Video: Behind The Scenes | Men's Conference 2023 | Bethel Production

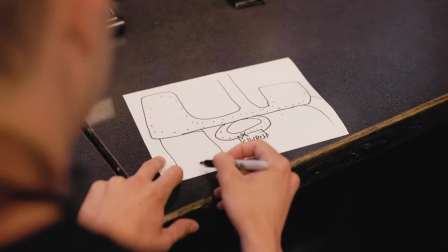4s
Welcome to BraveCode 2023. We're doing our online connect really differently this conference.
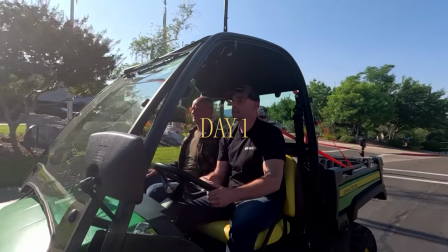9s
Day one we're doing on a Gator, wirelessly transmitting it, it's gonna be crazy.
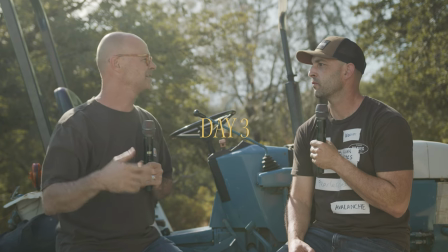12s
Day two we're in the workshop and day three we're outside in like the woods and it's gonna be awesome, very different to anything we've done before and we're really excited about it.
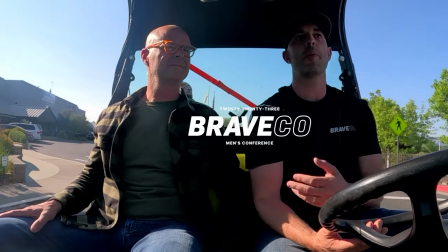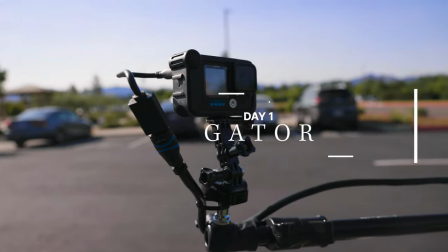27s
So they're down there they've got three GoPros mounted in the Gator.
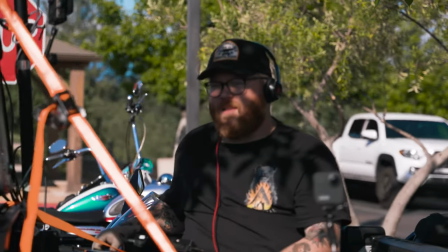31s
They're using an ATEM Mini and somebody's literally riding in the back and cutting and they're transmitting that feed over with a DJI wireless transmission system to me.
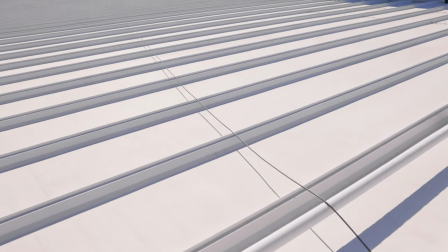41s
And I have run a fiber line all the way over the roof down into our control room.
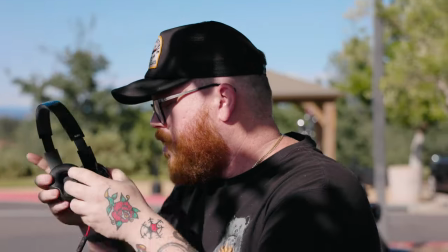47s
And that's how we're getting signal. How you feeling, Chase? Um, excited.
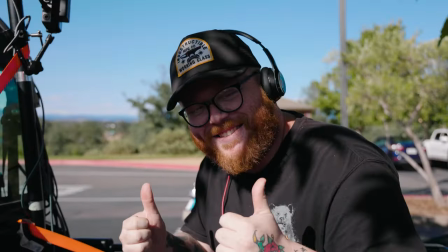52s
Let's do it.
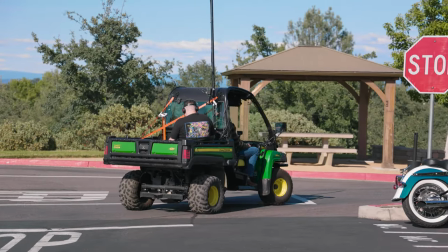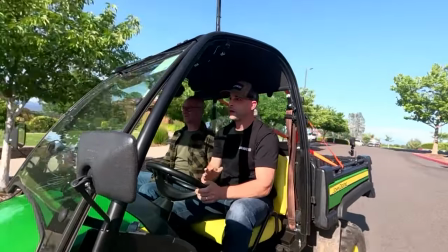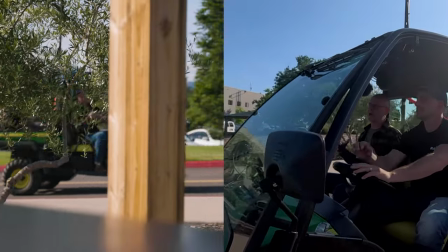66s Creating here at Graveco, and what our heart is for not only the people in the room, but people at home is that you...
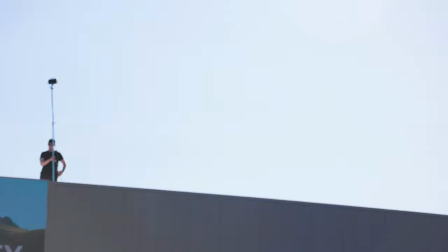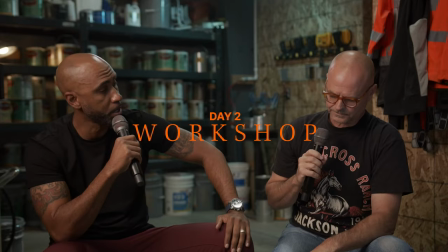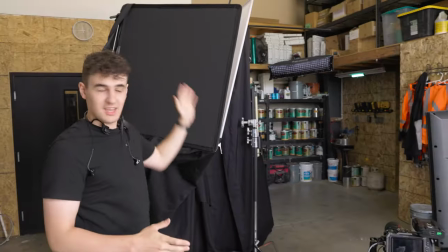86s
All right, day two, we're in the workshop. This is a really cool setup. Here we've got a Nova P300 as our key light in a book light set up.
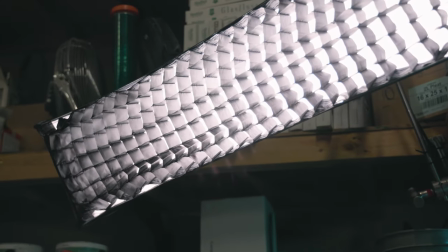95s
Behind we have a hair light, it's an Aperture 300D. We've also got a Bluetooth controlled MT Pro.
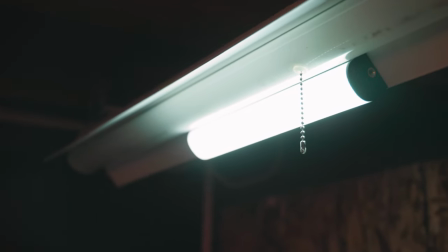102s
It's giving a really nice blue tint to the background.
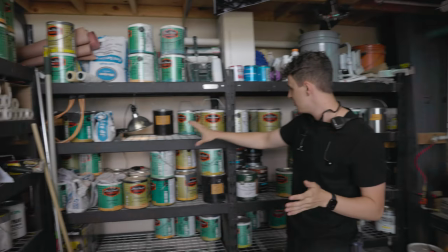104s
We've also got just like a work light here that's, you know, a little practical lighting up the manly paint cans and looking great.
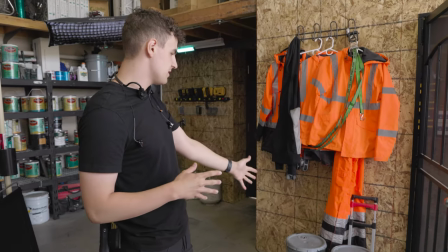114s
So they're going to be sitting on just buckets. we're gonna have a negative fill just right here.
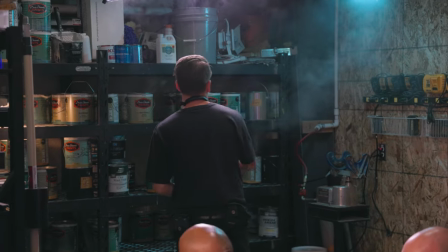119s
And we're filming this all on a Blackmagic 6K. So we're running two handheld mics that are wireless and going into a MixPre 3 that runs into the camera and then the video and audio are sent over a fiber line all the way to our control room. We've also blocked out the skylight, that was fun. We got to ride the scissor lift and do all that up in the sky.
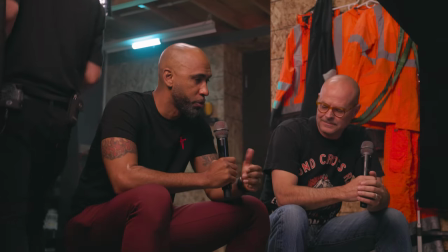140s
It just looks really cool. I'm really excited to see it when we're live.
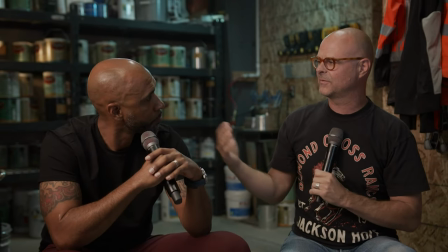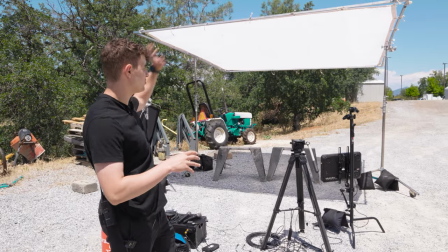151s
It's a super basic setup today. We've just got this 12 by 12 diffusion overhead that we're having to move as the sun moves.
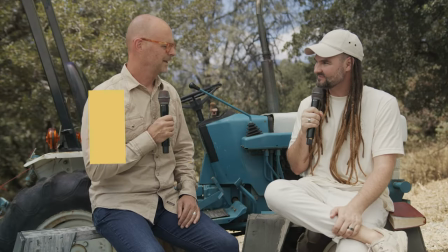158s
We're doing this setup three times, one in the morning, afternoon, and then in the evening, so we're just having to move that to use the sun as our key light.
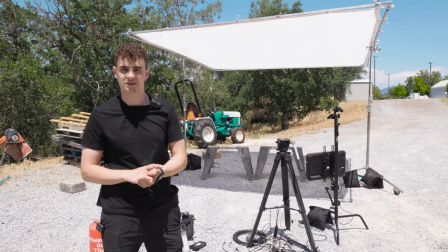166s
And we've got some negative fills as well to help with shadows or something.
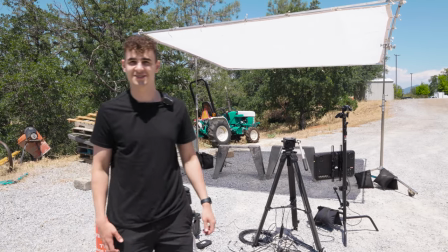171s
I don't know. For some reason you use negative fills. We've got one camera. We've got
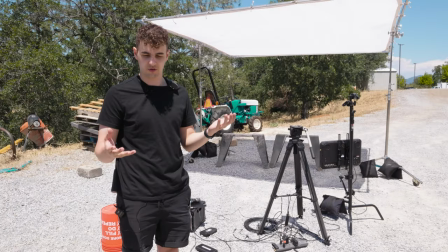177s
after most monitor that is for a confidence so they can see a timer and like comments
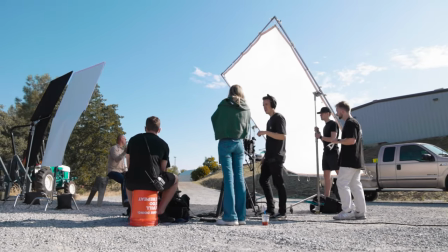181s
on youtube and it's pretty fun a lot easier than the last two and it looks great i think
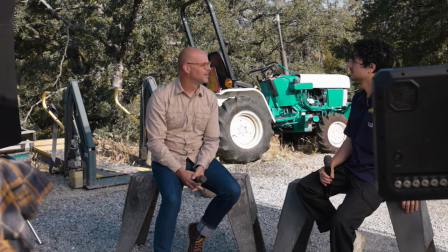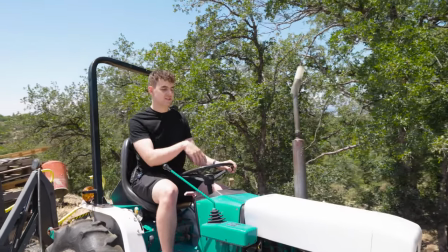192s
we didn't actually plan a tractor but it was here and it doesn't move so we're gonna go with it
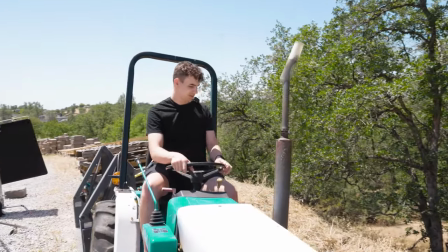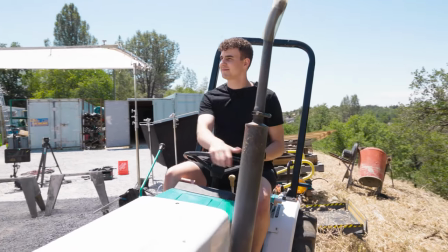202s
i could be a farmer me you know i look i look like a farmer